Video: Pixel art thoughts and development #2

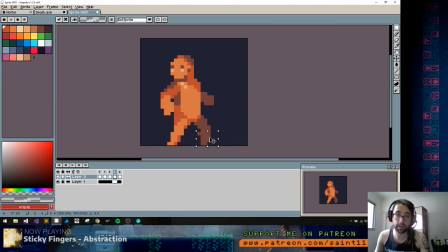(35:40)
And here's where the character starts to give signs that he's going to give up. You see the legs, they're starting to bend. Oh, but yeah, the leg needs to be, yeah, there's a problem now.
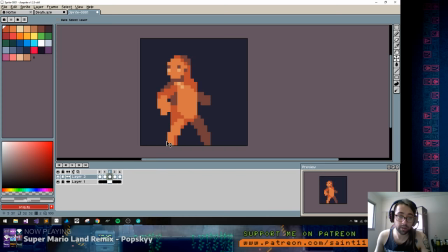(35:56)
You see, I need to put him like way back here. Then a little further is fine.
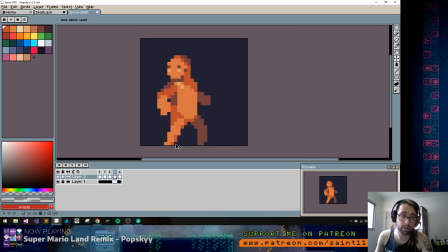Just aligning everything so the character when he falls,
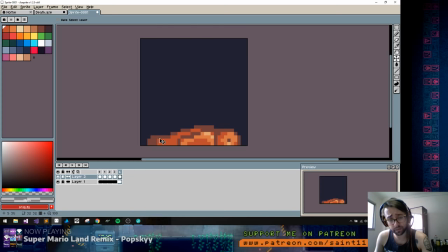(36:27)
the feet stay somewhat near where they were.
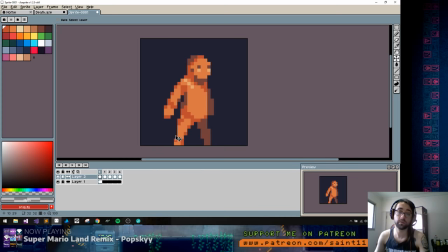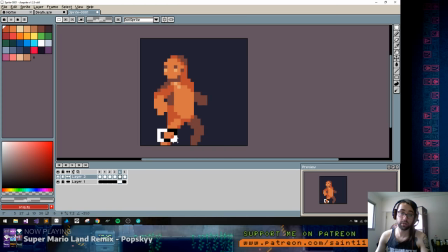(36:46)
Yeah, I'm trying to throw the feet back now. And the knees, they need to bend. Yeah, this is the first frame where I start showing the character down and the knees start to really bend.
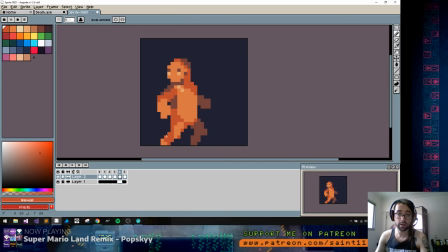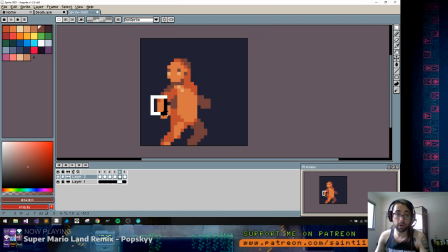(37:14)
You see? Yeah, I'll make that the arms go up a little, like it's losing the balance. And the face now, that went like way back here, starts to look
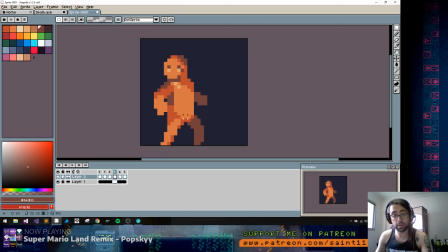(37:31)
back forward because the corpse will be sort of looking forward. Yeah, this, oops.
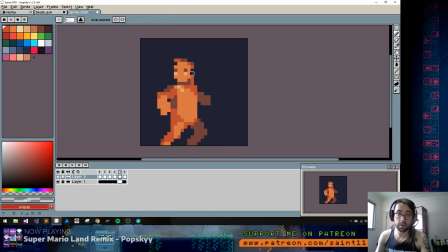(37:49)
But not too much because in the end the face will still be looking to the right, to the left here, but less so.
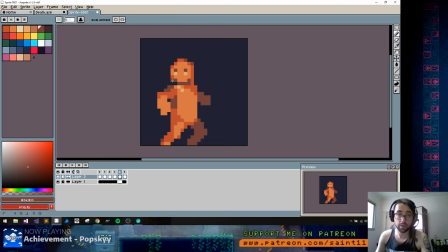This is not good.
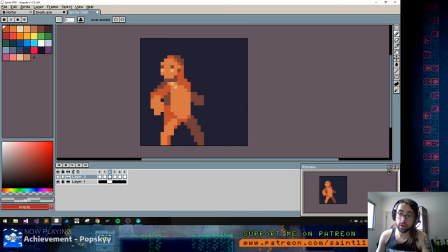(38:23)
This is probably almost working already. See? Okay, something. And
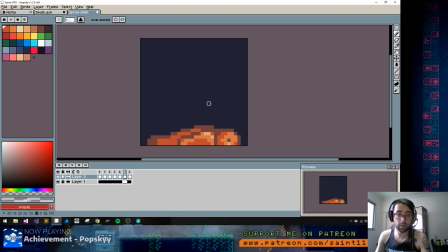(38:46)
another important thing that I can do already is like when the corpse hits the ground, it kinda goes like hits harder than and then comes back up.
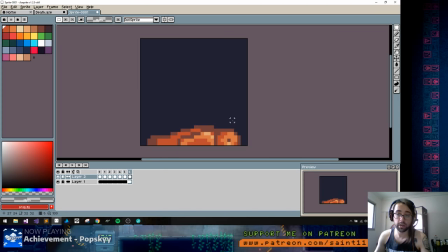(39:03)
This is important. If you do the thing, then it gives like a little impact.
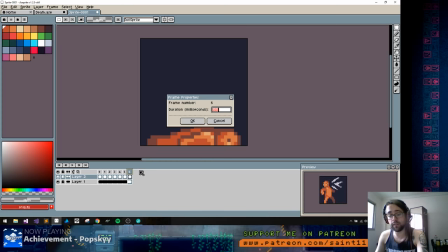(39:10)
With this little impact can fake so much movement.
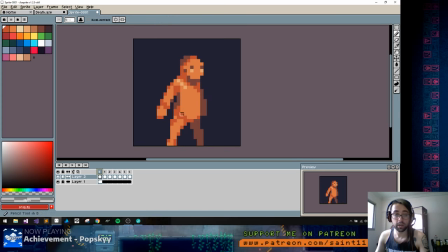(39:16)
Yeah, to see, it's almost working already. Even though this jump here is huge, this little impact here
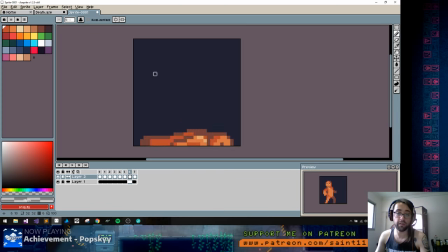(39:33)
sells it because it was so fast that you couldn't see something like that.